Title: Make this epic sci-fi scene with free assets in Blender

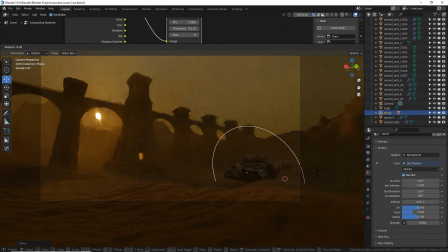Yeah, I'm definitely feeling the scale is better and now with those changes.
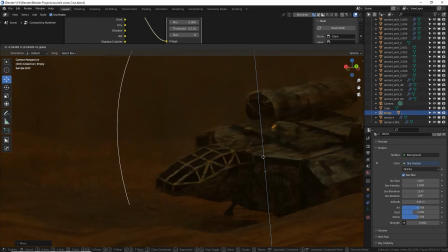Let's make sure that the ship is properly in the landing gear, or the nose is dug down into the sand.
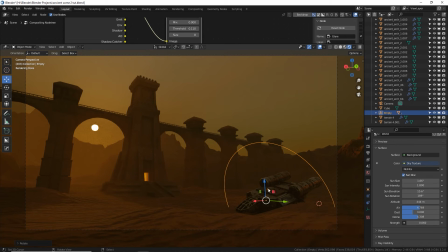So the 3 points of interest: the ship, then the light here, and then the sun.
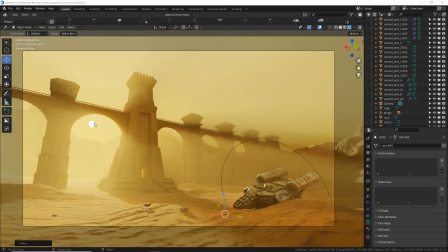All right, now to help the dramaticness of the scene, I did add an actual sunlight object. Even though we have the sun shader, I added a sun object here, and I pointed almost right at the camera. You can see as I move it, those sun rays really just, wow, God rays, really cool.
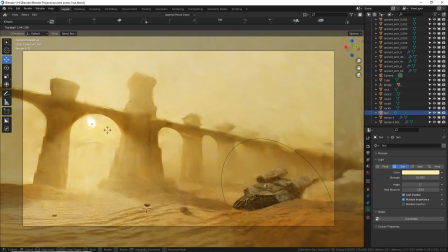So I kind of like pointing down so that we can see the rays coming at us, but do whatever you want. I did add some rock assets on the ground, which are from another Chuck CG asset pack you can get for free.
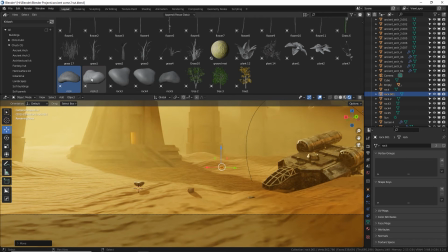This is just a good way to add a little minor details here and there to make your scene more believable and interesting to look at. Now, a better way to do this will be to use geonodes to scatter these rocks around, but I'll save that for another tutorial. And in fact, I already have made that tutorial, and so have a bunch of other people. So I won't do that here.
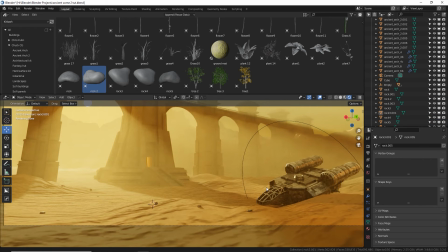Some scattered pieces of the ship would be really cool to add, maybe behind it, like pieces broke off.
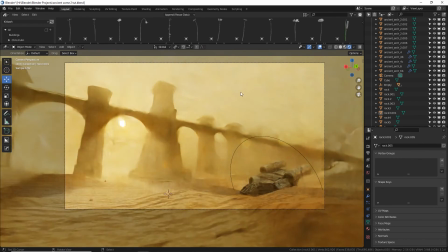But I'll leave that to you to add those little final touches to bring your piece of art to life.
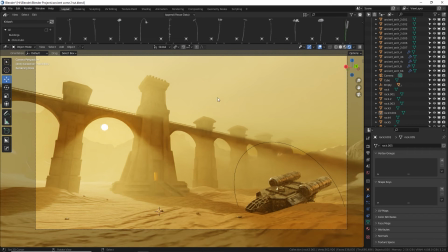Lastly, I'm going to put some birds flying in the sky. So I'm going to go to File, Import, and Images as Planes.
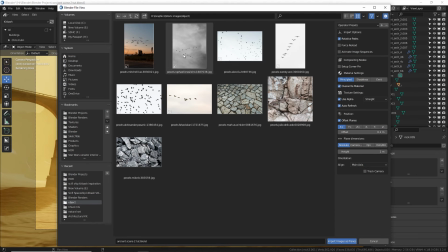I found some free stock photos online with birds. So let's bring a few of those in.
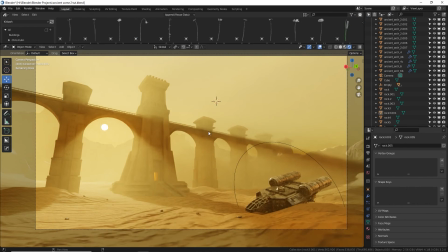I'm going to use this one, Add Image. And it literally makes an image plane with a picture on it.
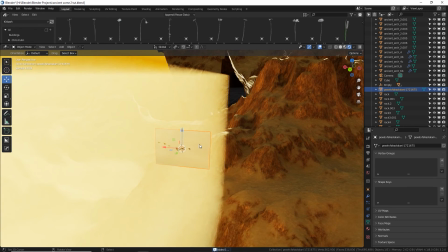That's no good to us right now.
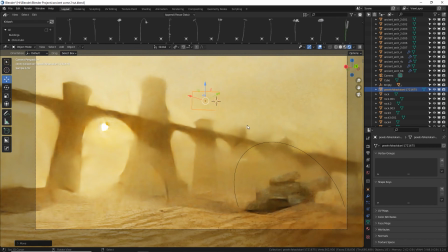So let's size it up, turn it towards the camera, and let's play with this shader to make the white part transparent.
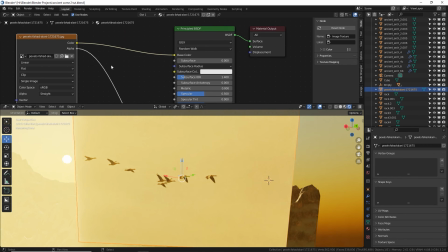So shader editor, here we go. We're going to use the color output as an alpha channel, which it totally is not.
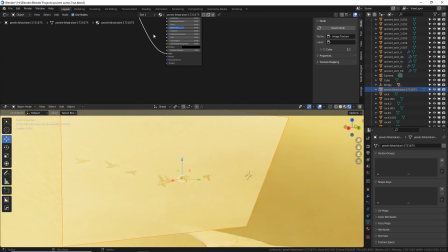But now we have the birds are transparent and the white is visible. So make a color ramp node.
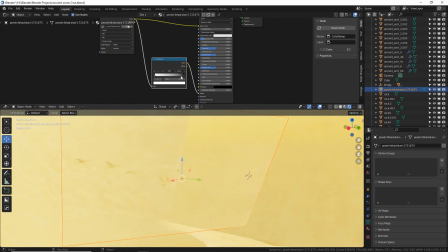Drop it right there and flip-flop the white and black. And now we have, let me get rid of my fog cube.
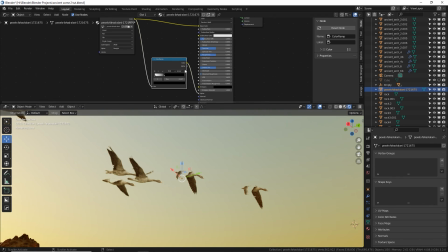There we go. Now we got birds, geese or something, and play with the alpha with the color gradient there. I really just want them to be black silhouettes, so you can unplug that and just make it black.
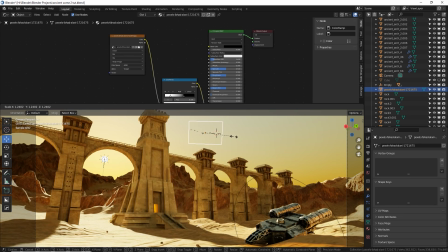Cool, so now we have some birds flying in a line.
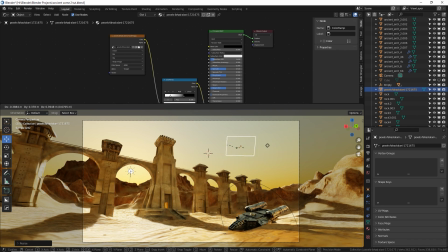Adding stuff like this really adds some character to your scenes, especially if you want it to look like a habitable planet that humans could live on.
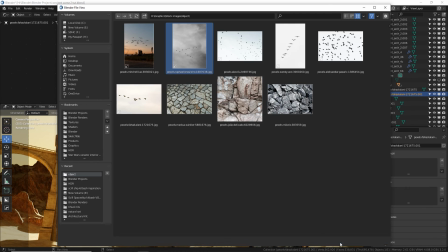I'm going to open up a different one. Let's do the V, because them geese love to fly in formation.
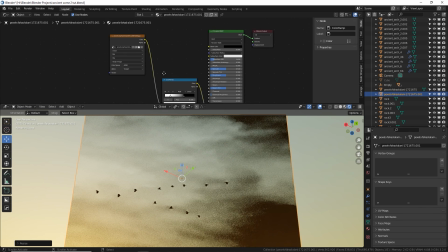This image has different contrasts, so it's a little trickier. Let's play with this color ramp a little bit more.
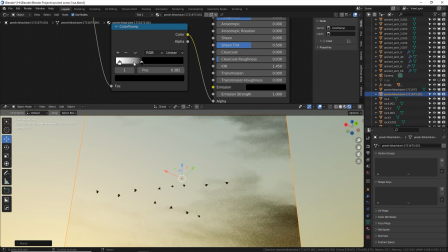Get these clouds out of there.
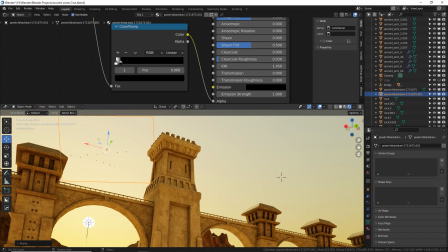Awesome, there we go. They're just little specks in the air, and that is okay.
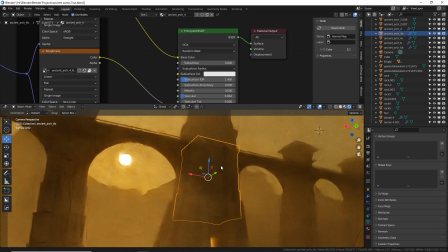Another thing I remember that I did in my original art was that I added some dirt and noise to the textures that were already provided for these towers,
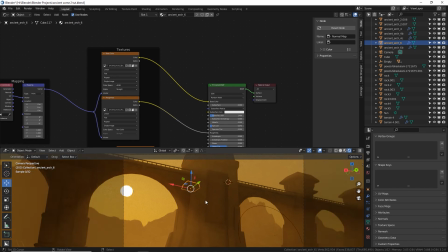because they were just too clean and nice. I wanted some more age and grime on them. So a really easy way to do that is go into the texture.
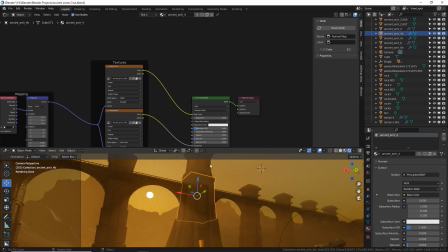Now each of these do have their own texture, so this did take a little bit of time to kind of go and paste this into all the stuff.
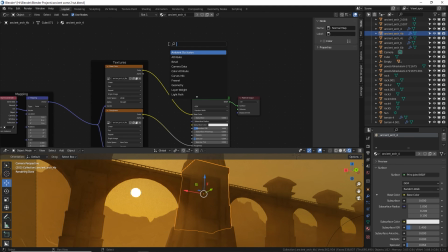But here's how you did it. You go to new, type in Moosegrave Noise, Shift A, Mix RGB, drop it on there, and we're going to layer this on top of the color texture using Multiply, turn it all the way
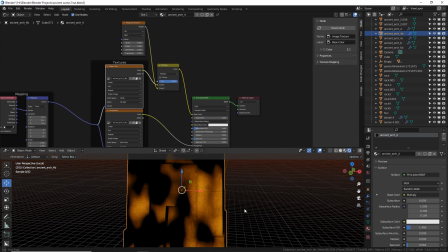up. Let's solo that part by pressing the / and mess with the settings here.
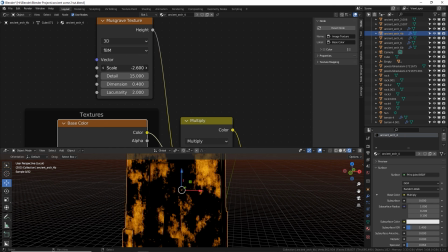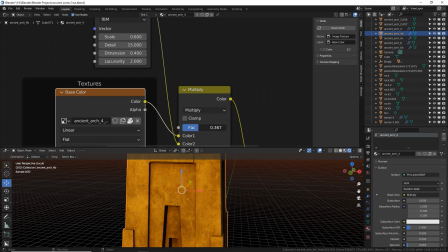And just add a little bit like that.